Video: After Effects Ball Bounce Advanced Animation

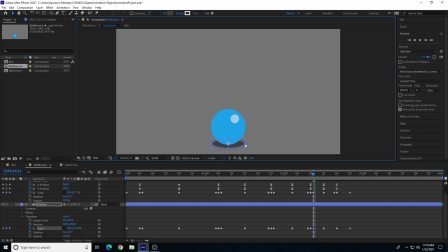Each time I'm pasting and then making an adjustment, it automatically saves that adjustment that I'm doing here. Good. So this is the last time. Control V. And then I'm going to change the scale, and it saves that adjustment for me.
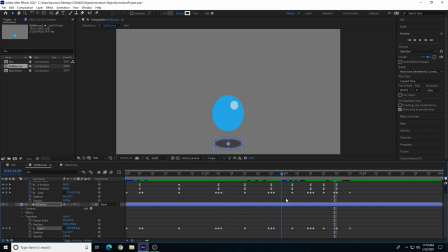All right, that's it. So now my shadow matches what my ball is doing. There you go. So if I hit play, click off of everything, and hit play. Now my shadow will match what my ball is doing.
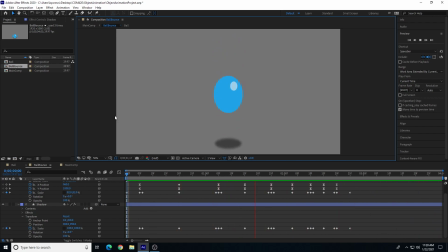So that's how we can add more bounces to make the ball bounce more believable and natural looking, according to gravity and according to forces applied to it. There's a lot of other things we can do. We can exaggerate the motion even more. We exaggerate with squash and stretch.
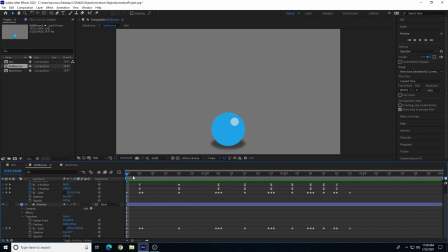We can also exaggerate the motion. One simple way to do this is just to add motion blur. And motion blur is a visual effect that happens when objects in our real world move faster than our eye can keep up with it. Right? So it happens when we're looking at motion in our real world,
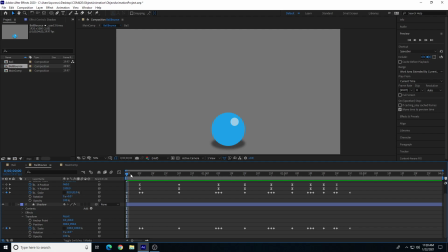and we can replicate that in our digital world with animations to add more realism, more believability to the motion. Right now, if I'm watching this, everything is clear other than my blurry shadow, but the ball itself is completely clear no matter if it's moving slowly or in a fast way.
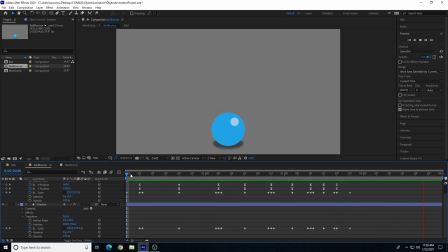So motion blur is an action that we can turn on, and After Effects looks to see how fast the object is moving and adds more blurry effects to that motion if it's faster. If it's moving slower, it'll add less and less blurrier action or shifting of the frames.
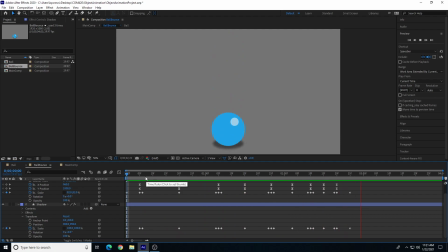So basically what it's doing is kind of blending 2 or 3 frames before and after to give that blur effect due to motion. So we do this by clicking on the motion blur icon in 2 different areas.
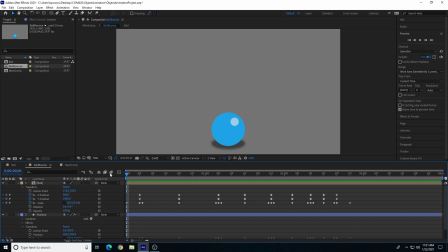So in our animation timeline, above the layers section, there is an icon that says enable motion blur. It looks like 3 balls kind of scattered in a diagonal angle. It's just to the left of the graph editor that we've used before.
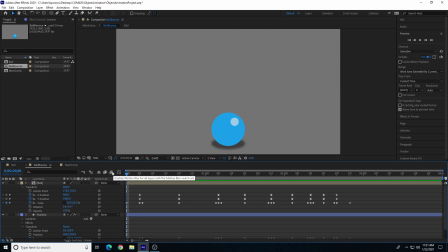So first off, in our timeline in general, we have to enable motion blur for all layers with motion blur switch set. So this says any layer that we determine we want to add motion blur to, allow motion blur to be created.
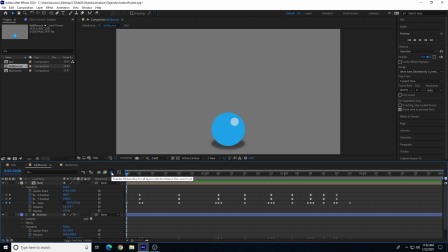So first off, we have to enable motion blur of my timeline in general. And then on the layer itself, there's a ball layer. There are different icons we can switch on and off for that layer. There's different effects, but the one we're going to use is the motion blur.
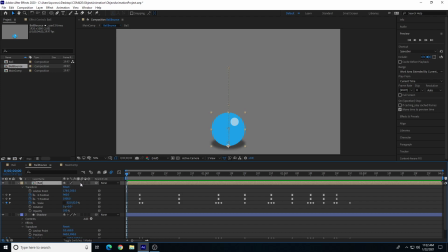So we have to turn on the motion blur for the entire timeline, and then individual layers we want to add motion blur to, we checkbox to turn on motion blur for this layer. One other one is the FX. We added a Gaussian blur effects, and it says this layer has an effects on there.
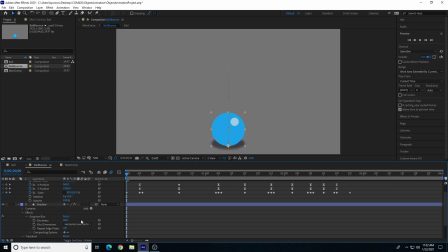Okay, we abbreviate effects with FX. So for motion blur, now we hit play. The ball is more blurrier the faster it's moving. It is a subtle change, but our eye notices it as seeming believable.
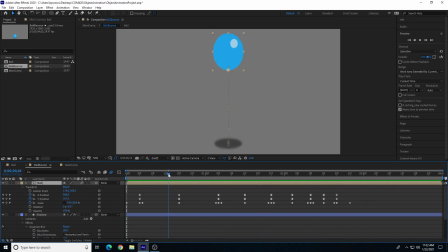So if I stop the ball as it's moving up, kind of right here, there's a good spot.
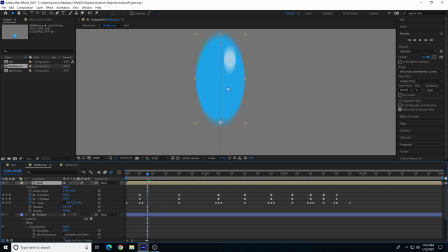I'm not blurring with a Gaussian blur on the ball, because I don't want every frame to be blurry. If I go back to, let's see, down here on frame 0, the ball is a perfect sphere.
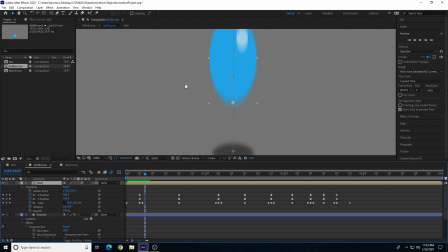It's not blurry. It's in clear and focus. But if I go a couple frames as the ball's moving up, it's blurry because it's moving faster. As it gets top of the arc, it's slowing its motion, so it's less blurry there.
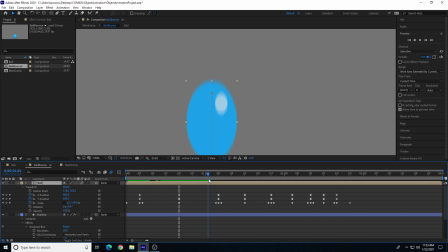As it gets back down, moving faster, it's going to blur more.
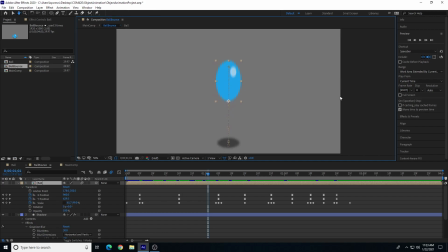So it is a subtle effect, but if I play this, we feel that effect. We feel that motion blur.